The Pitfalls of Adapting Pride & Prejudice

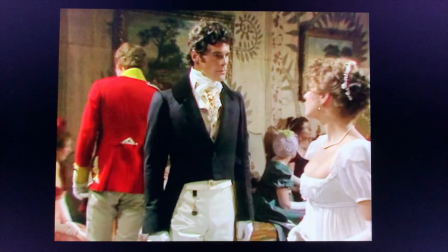But he's very stiff. I think they told him to look haughty and superior, and that's what he did.
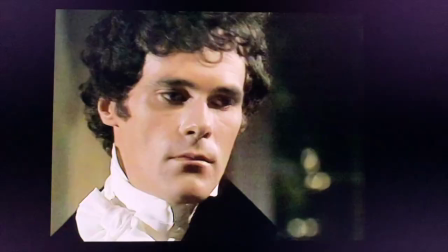So Darcy's change of heart is pretty mysterious in the 1980 version. In the Keira Knightley version, we again have a superior actor, but not as much time to do it.
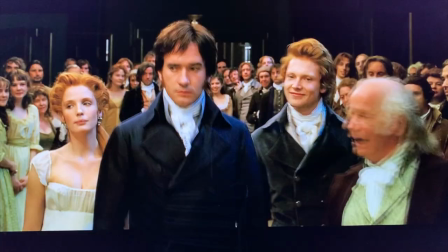It's only two hours compared to the six-hour ones. So what they did was they softened him immediately.
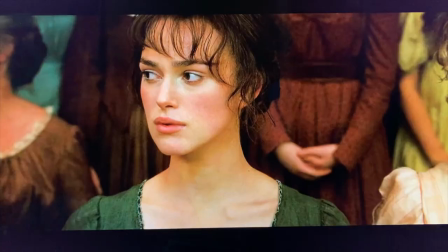He is already attracted to her when they first see each other.
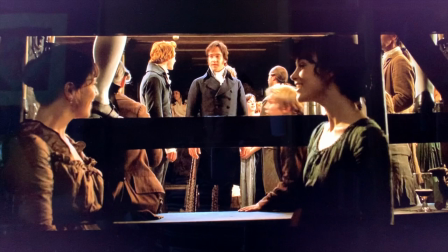She asks if he dances, and he snaps back, but he seems uncomfortable.
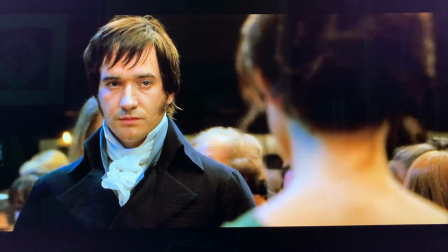And unlike the novel, he doesn't know how close she is when he insults her. We see his internal conflict.
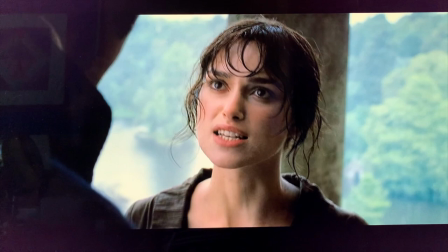He ends up being the most vulnerable Darcy, the most obviously in love with her during the proposal scene,
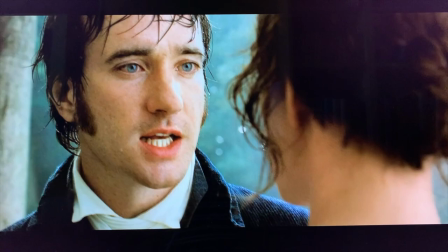which is not exactly true to the book, but I think it does a really good job of conveying who they are.
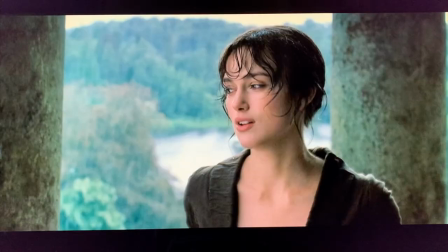It sets each of them off to continue their evolution and to understand their own weaknesses. It's a pretty stunning scene. Greer Garson and Laurence Olivier, what they do is terrible.
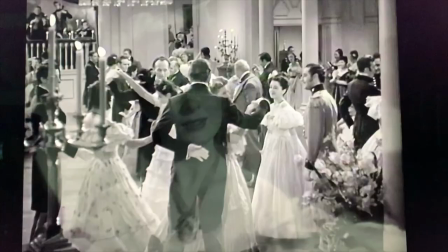Part of the problem is that the filmmakers, to shorten things up,
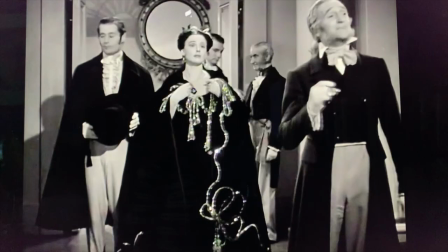compress all of the Meritan Assembly, the Lucas Card Party, and the Netherfield Ball into one dance.
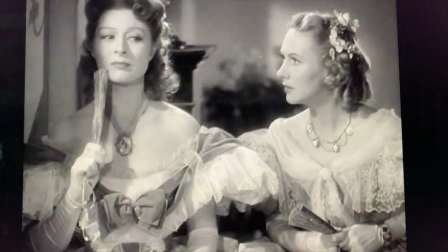Meeting Wickham, Bingley meeting Jane, Lizzie hearing the insult,
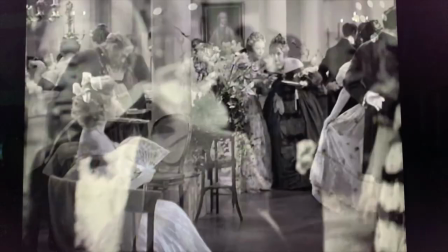Darcy begging Sir William to introduce him to Lizzie, Lizzie refusing to dance with Mr. Darcy.
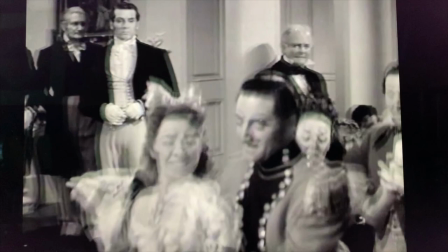It's all jammed into one event. So Darcy's change seems lightning fast. I mean, it borders on mental illness. The screenwriter tried to allow for this by making the insult to Elizabeth less personal.
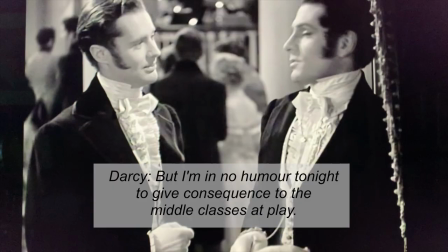She looks tolerable enough, but I'm in no humor tonight to give consequence to the middle classes at play.
But it makes Darcy seem pedantic and unlikable rather than just aloof. They made a lot of changes in this version in order to fit it into the two hours, but also to reflect the times. 1940 wartime, emphasis on family and home. Some of the changes work, these didn't. Internal pivots like Darcy's are one of Jane Austen's specialties. She loves going in inside somebody and letting them go through a process of self-discovery or of self-delusion. So there's a lot of them. For instance, how quickly Mr. Collins ends up proposing to Charlotte.
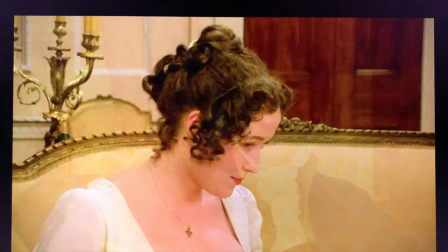Hilariously in the book by the way. How Elizabeth can seemingly not know that Darcy is in love with her.
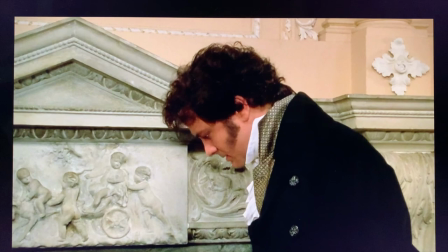Why Miss Bingley goes on at Darcy for so long until he finally slaps back very hard. These are all understood in the book but not always explained well on the screen and they end up raising questions. The last pitfall and then we can all go watch our own favorite adaptation. Elizabeth is 20 years old, the equivalent of two years out of high school. Keira Knightley was the closest to the right age. In fact, aside from Donald Sutherland, that cast was all closest to the correct age. And it really helps us to see a near 20 year old cast in that role. Elizabeth is so precocious and articulate and self-assured,
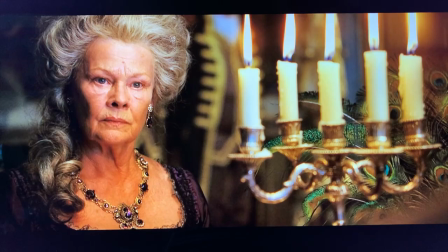that if you cast someone much older,
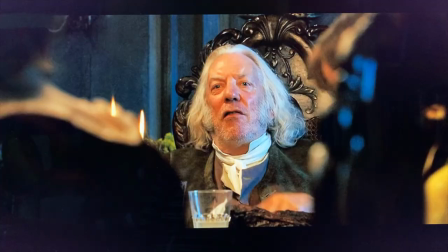we forget that she is young and fallible. Her youth explains why she initially adores her father without criticism, why she falls so fast for Wickham, why she is so quick to think the worst of Darcy.
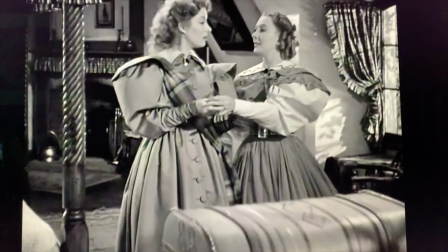On the other end of things, Greer Garson was 36 years old and she presents as a full-on adult on the screen.
But Charlotte, this is my house and you'll do just as I say. I tremble and obey.